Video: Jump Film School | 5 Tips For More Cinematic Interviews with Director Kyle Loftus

That's another thing please for the sake of god run the wire underneath the shirt if you're going to use a lapel but with that being said I like to avoid using a lapel if at all possible because again I think it's just distracting the viewer is going to see that on the talent and it just takes away from that you know clean sleek and just beautiful image and so I love using a boom mic setup I think it's the best route to go when doing an interview again it's just going to allow you to have that really clean sleek and just beautiful image tip and technique number four utilize practical lights so I have
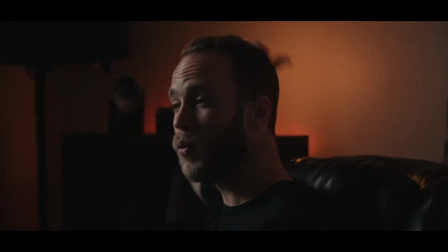(4:01)
two practicals here I have one right behind me it's actually not
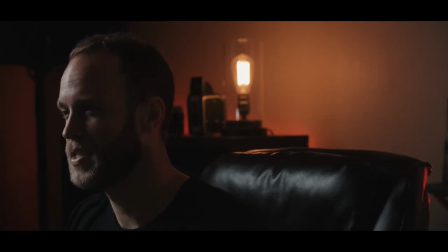(4:06)
necessarily a practical but it acts as a practical so you're seeing these different
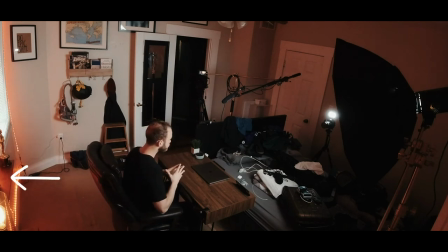(4:11)
lights behind me from the LED strips right there on the wall and so to match that I actually have
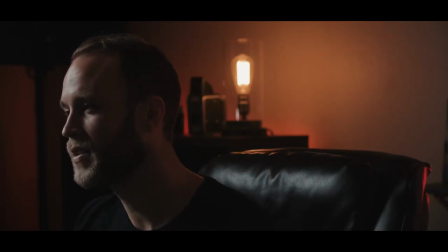(4:16)
my Falcon eyes f7 right behind my head and so that gives the effect of another practical like it's just part of the led light strips even though it
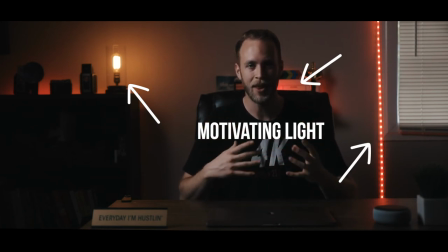(4:25)
isn't and again it then thus acts as motivating light it simulates and acts like the led strips additionally you know i've got a edison light
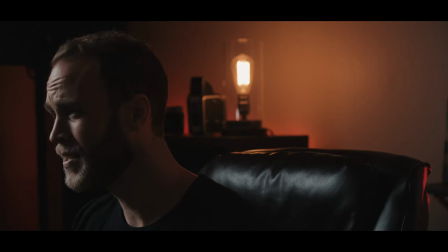(4:33)
bulb over here on my right hand side your left and uh that is you know on and that is acting as a practical as well so
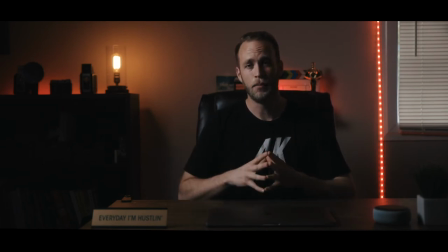(4:42)
what is the beauty of these practicals well again you know it just adds more light into the room adds more color and contrast so we're getting some
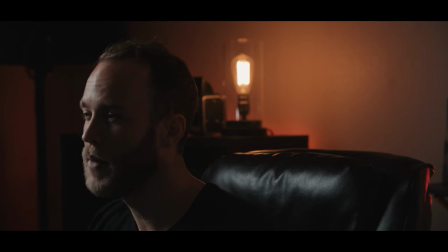(4:49)
red we're getting some yellows we're getting some daylight balance so we're getting a beautiful mixture of color here but also what's really good about this having these
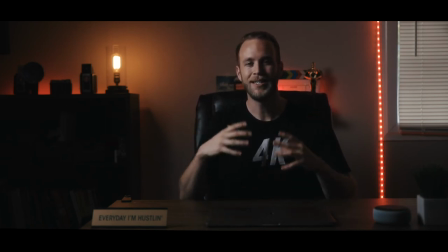(4:57)
practicals in here is it acts as motivating light so again this Edison bulb is acting as a motivating light source which essentially means that it's fooling
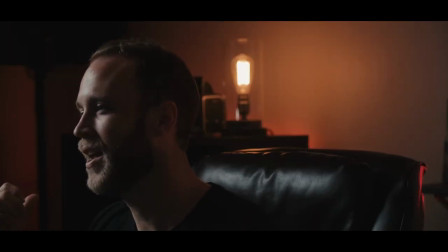(5:05)
the viewers eye into thinking that that is lighting the room we're seeing that light and for some reason it is fooling our minds into believing the light is wrapping
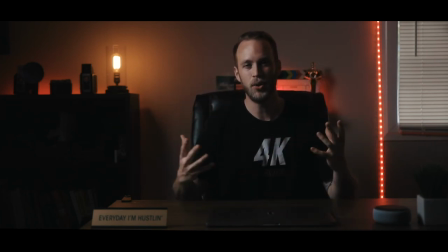(5:13)
around my face and lighting this whole space and room that's the beauty and that's what's so important about utilizing practical lights is that they act as motivating light so when you utilize practicals within your scenes it
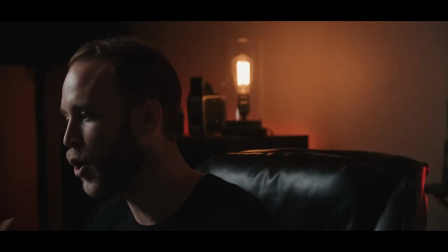(5:26)
makes the viewer believe that those lights are actually creating and lighting
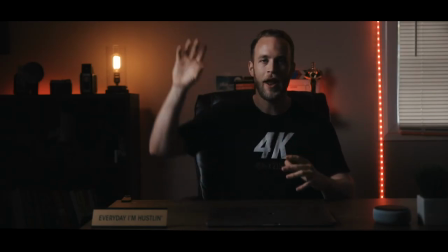(5:31)
this entire scene whereas we know that i've got an aperture you know 120d over
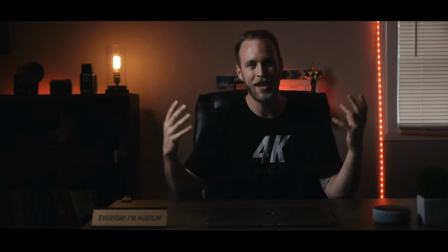(5:36)
here that's really key lighting and creating uh you know this scene lighting me so
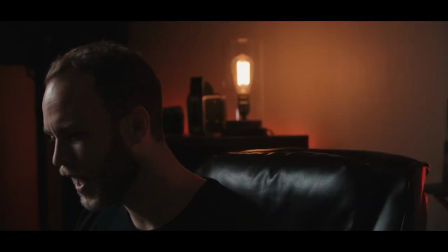(5:41)
i look clean and good in front of the sources here but again it's fooling the viewer's eye because the viewer isn't seeing that in
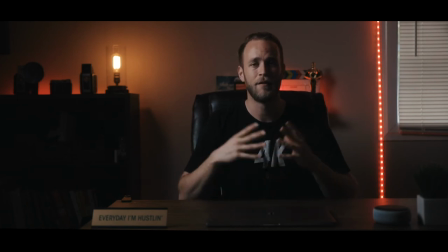(5:49)
frame but they are seeing the practicals and so they are acting as motivating light fooling the viewer's eye and again it just then makes the image seem that much more modern clean sleek and again just like a beautiful image tip number five location location location so I kind of changed up my general YouTube vlogging setup here and created this setup I wanted to feel more like an interview sequence more like an interview space but the biggest thing I have to say or one of the biggest tips is location location location so what I mean by that is when you're working with a talent say if it's a doctor as compared to a a railroad technician as compared to a plumber, as compared to an MLB baseball player, you should not be interviewing those people all in the same space. Each and every one of these characters should have a different space and place that you are interviewing them in. And again, the environment that you're interviewing them in should be reflective of who they are as a person or occupation, et cetera. So a doctor, you know, if the story is relative to them and their practice, well then we're probably going to want to go to a doctor setting but a unique way to shoot the interview is if it's about a doctor but the story is more about the person rather than the doctor well then a great place to do it might be something more reflective of who they are as a person so they might be a doctor but maybe they're a huge outdoor advocate you know they love being outdoors they love fishing so they're a doctor but maybe you interview them with their fishing gear you're out on a canoe during sunrise, out on the water. Beautiful spot, beautiful interview location. I actually want to shoot something like that right now. That sounds amazing.